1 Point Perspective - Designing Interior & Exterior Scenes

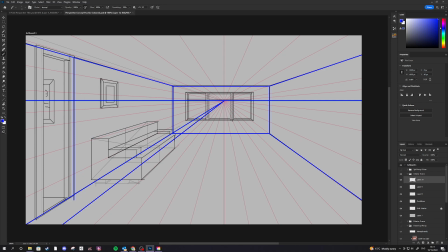(16:25)
Now perhaps the most important thing, and this applies to exterior and internal scenes, is the scale of the objects within your scene relative to the vanishing point here, or rather the horizon line and the vanishing point.
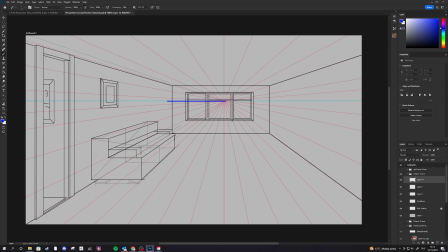(16:41)
The height of objects relative to the horizon line here is going to determine eye level in your scene, or the camera level in your scene. So let me explain that. Whenever a person is standing within this room, I want the person to be somewhere about here in height whenever they're standing on the ground.
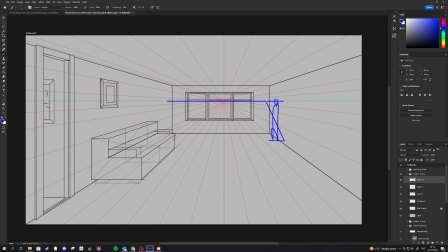(17:00)
And that means that their eye level is going to intersect the horizon line. So I've chosen an appropriate height of the room to ensure that a person can walk comfortably within it,
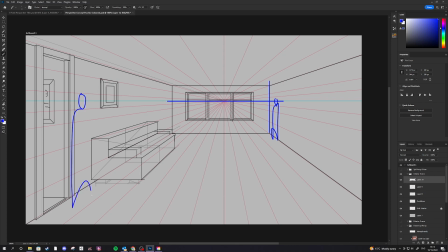(17:12)
not bang their head on the door whenever they're going through it, for example. Okay, so it's important to think about the height of a person within your space.
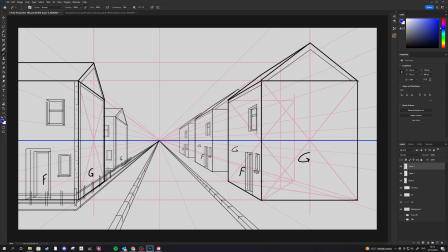(17:20)
Now, in my exterior scene, it's very clear that my camera's eye level is not eye level for a human. It is higher because you can see that the horizon line here is right above this door. That means that if I drew a person with their eye level being at this height, they would be extremely large.
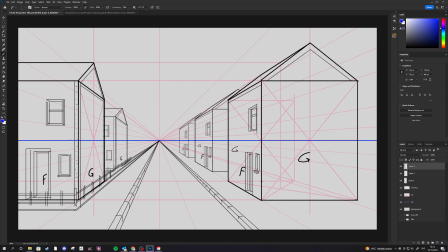(17:39)
Okay, so I've not represented realistic eye height. This camera would be way above someone's head, a couple of foot above someone's head, as we can measure from the door here.
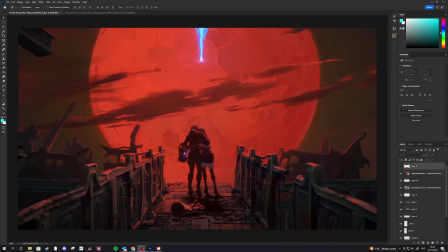(17:52)
So when you're creating a game or animation, why does the horizon line level relative to the characters even matter? Well, this is particularly important in animation. Look here at this scene, which is meant to be very relatable.
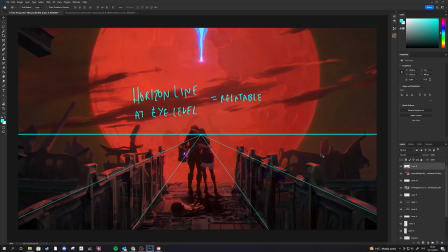(18:06)
And you can see if I turn on the orthogonal lines in the horizon line, it goes through their eye level. The horizon line is at eye level, and that helps make this scene relatable because the camera looks like a person standing in the scene.
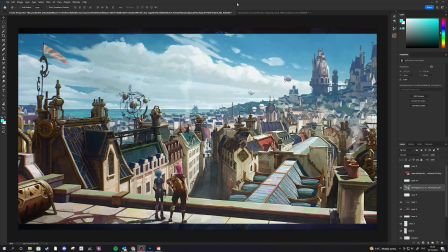(18:20)
It's like you're actually there. Consider this scene, and the horizon line is really easy to find because it's going to be along the ocean, and this high horizon line above the character's eye level creates an epic feel.
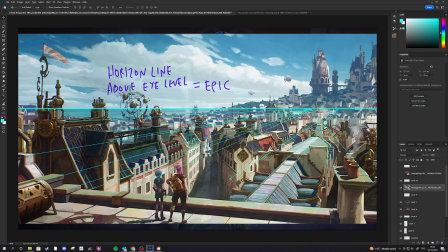(18:34)
The camera is obviously not at the same level as a person standing on the plane that these characters are standing on. It's far above their heads, and it creates an epic sense of the scene that's around them. It makes the characters feel smaller.
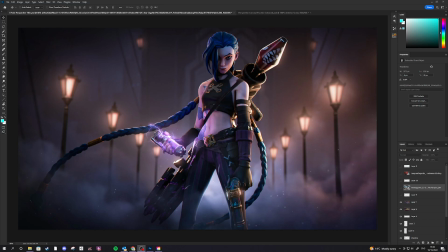(18:49)
Conversely, sticking with Arcane as the example, this scene has a horizon line at a very low level by comparison to the character's eye level, and this makes the characters look large, looming, and intimidating.
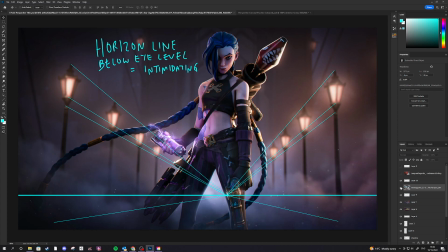(19:05)
So the position of that horizon line can really have a big impact on the feel of the scene.
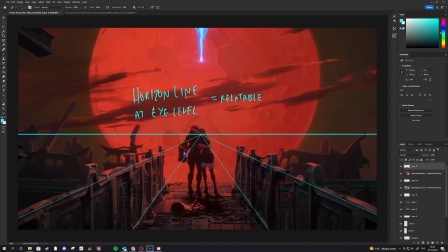(19:11)
So I really hope that was a helpful introduction to drawing perspective scenes for you, and that soon you'll be able to draw in perspective without even realizing it. You'll be able to maybe draw a couple of guidelines and then just freehand draw the rest of your scene around that.